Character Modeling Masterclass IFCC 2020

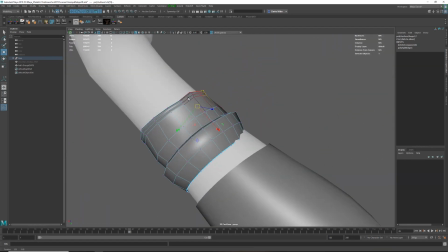2478s
a lot more interesting silhouette than having both of the sleeve to be perfectly symmetrical.
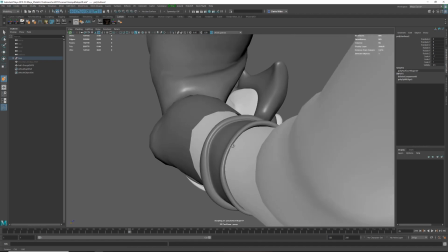2484s
And I also tend to use Maya sculpting tools a lot to kind of make things a bit more organic.
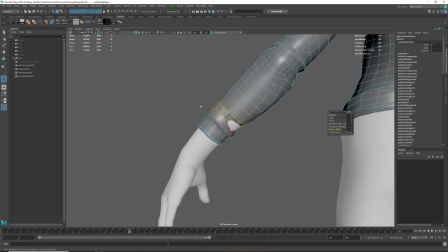2492s
And just a quick bridge here, because these are the same number of spans on both sides.
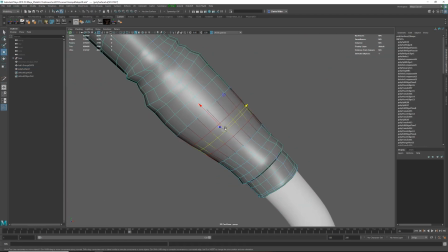2498s
It's a very quick to add a lot of a bridge and kind of fill in the gaps.
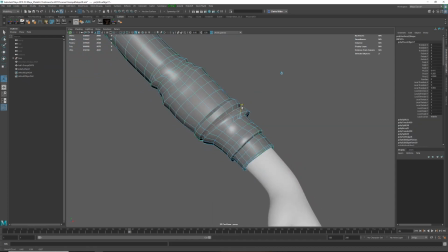2505s
And here is where I kind of decided to make things, like a almost like a folded sleeve.
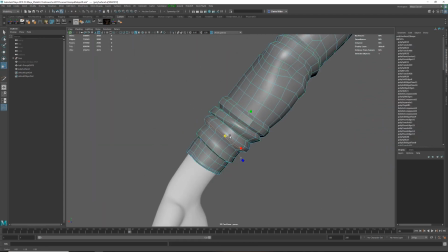2513s
So it's same kind of techniques apply for this kind of stuff.
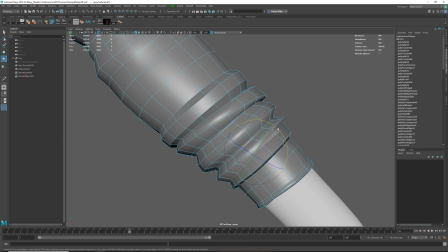2520s
Adding more edge loops in between and just moving them up and down, and use a slight rotation.
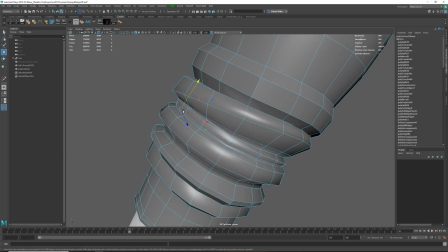2526s
I'm also trying to keep in mind what edges should I keep straight to kind of follow the underlying body
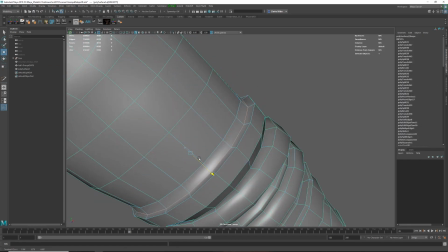2535s
topology, and then if I move that edge, I would add another one to kind of support that,
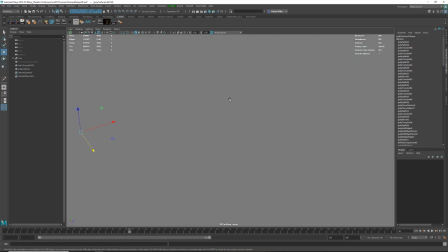2541s
and just adding overlap, because fabric will not just bubble up like that, it will kind of like fold on itself.
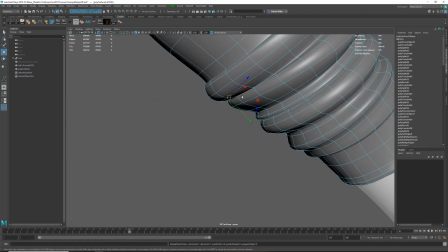2549s
So this definitely is a little bit slower than if you were to sculpt this in ZBrush, but the good thing is,
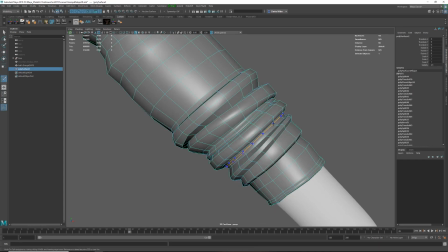2556s
after you're done with this, you pretty much have your design sculpt but also final model in the same time.
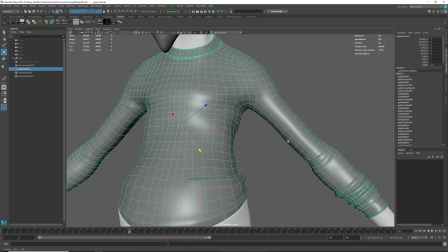2564s
And even better thing is, if art direction approve this, then this is the final model,
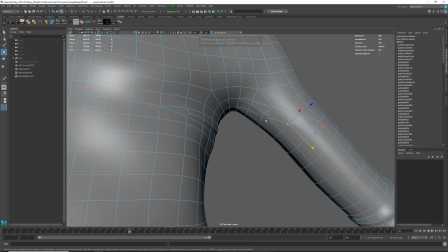2572s
and you don't need to tweak anything or fight with the topology to get the final look.
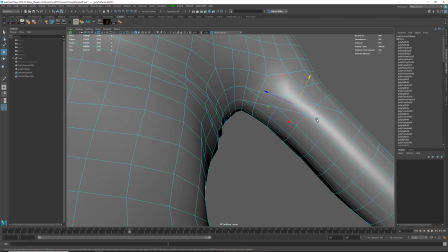2578s
And so here is what I mentioned, like you can cut diagonal lines to kind of make diagonal
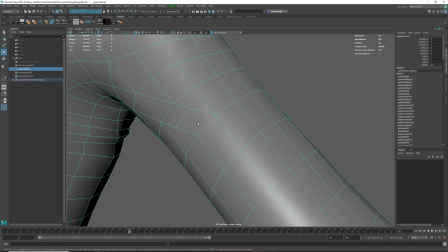2587s
wrinkles and stuff like that, but I'm also trying to work around that limitation that my
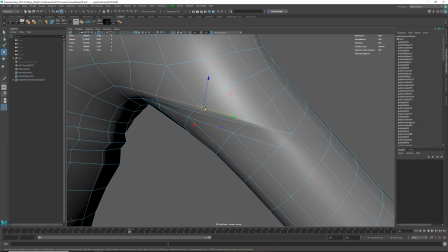2595s
topology needs to follow the topology of the body. So as you can see, I'm still trying to keep all of those
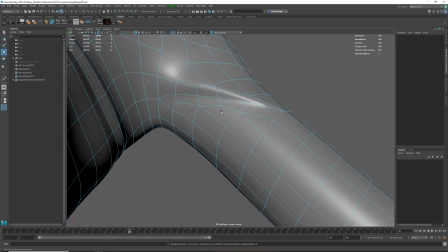2604s
topology to kind of work as grid-like as possible. And if you have a little modification here and there, it's no big deal.
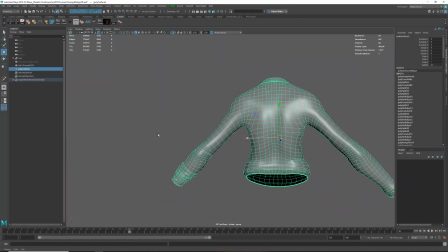2614s
Like you can get away with a lot, even if you have a bit of a twisting and turning in the topology there.
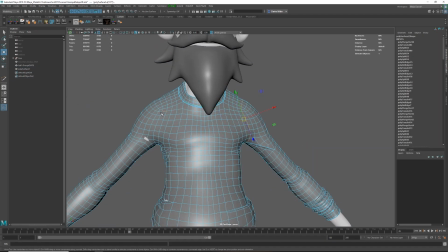2622s
It's still not that big of a deal.
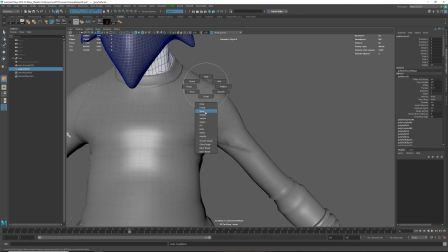2626s
And here I decided to add a bit of a seam line to the shirt,
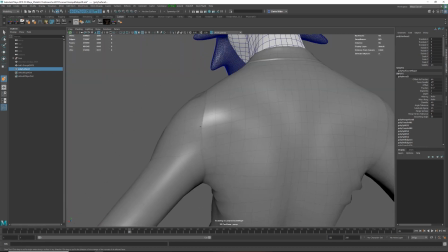2633s
and that is pretty much using the move brush and beveling the edge first,
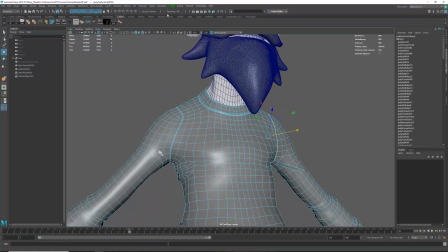2642s
and using the move brush to kind of do the same thing.
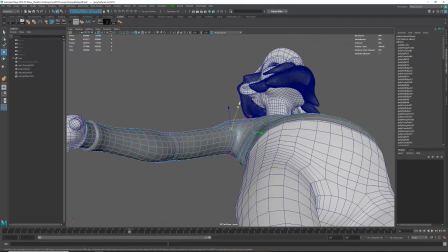2646s
And I would do that differently on the left and the right side whenever possible, just because
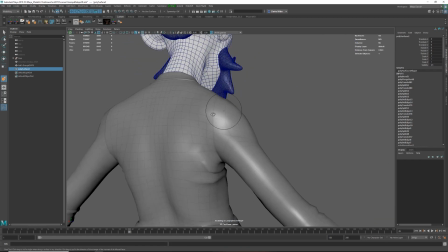2654s
things like clothing, they're not symmetrical in real life, right? Like they kind of conform to the body and to the position of of your body.
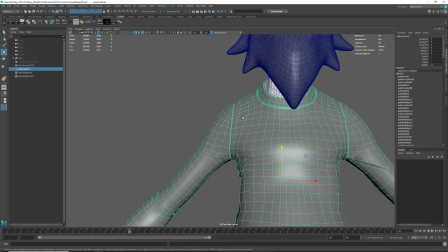2663s
So I am a big believer that you should kind of induce a little bit of asymmetry if you can.
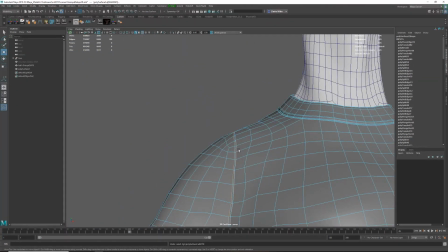2669s
And because we've already made this clothing very asymmetrical from the get-go,
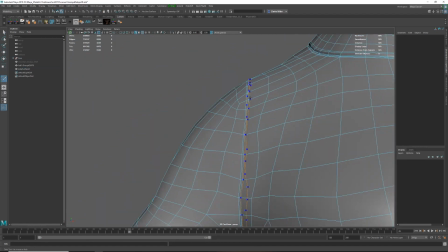2675s
I figured we might as well start to add these kind of details and make them asymmetrical as well.
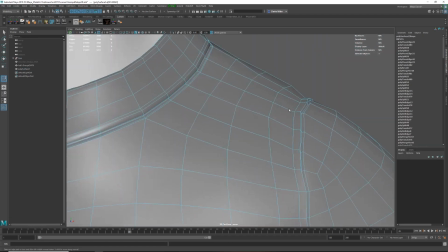2686s
It doesn't look like like much,
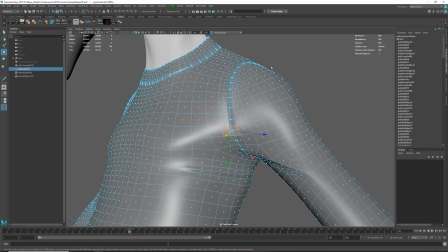2691s
but these kind of details can go a long way by making your model feel a bit more natural and and believable.
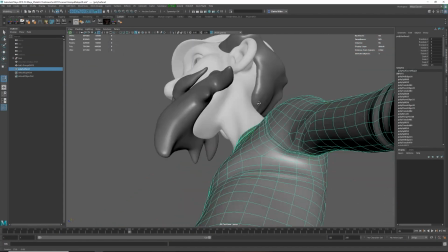2700s
Like obviously we're not going for, you know, what I would say a realistic kind of thing,
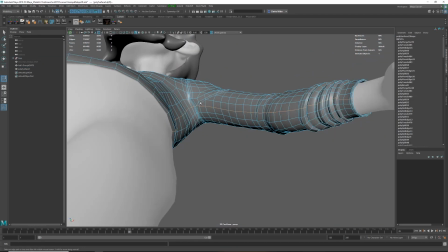2706s
but the more you can do to, you know, imply that this was a manufactured piece, it's gonna help.
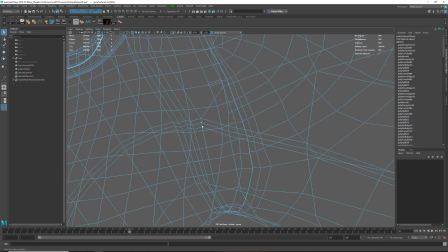2715s
With the visual, you know, interest.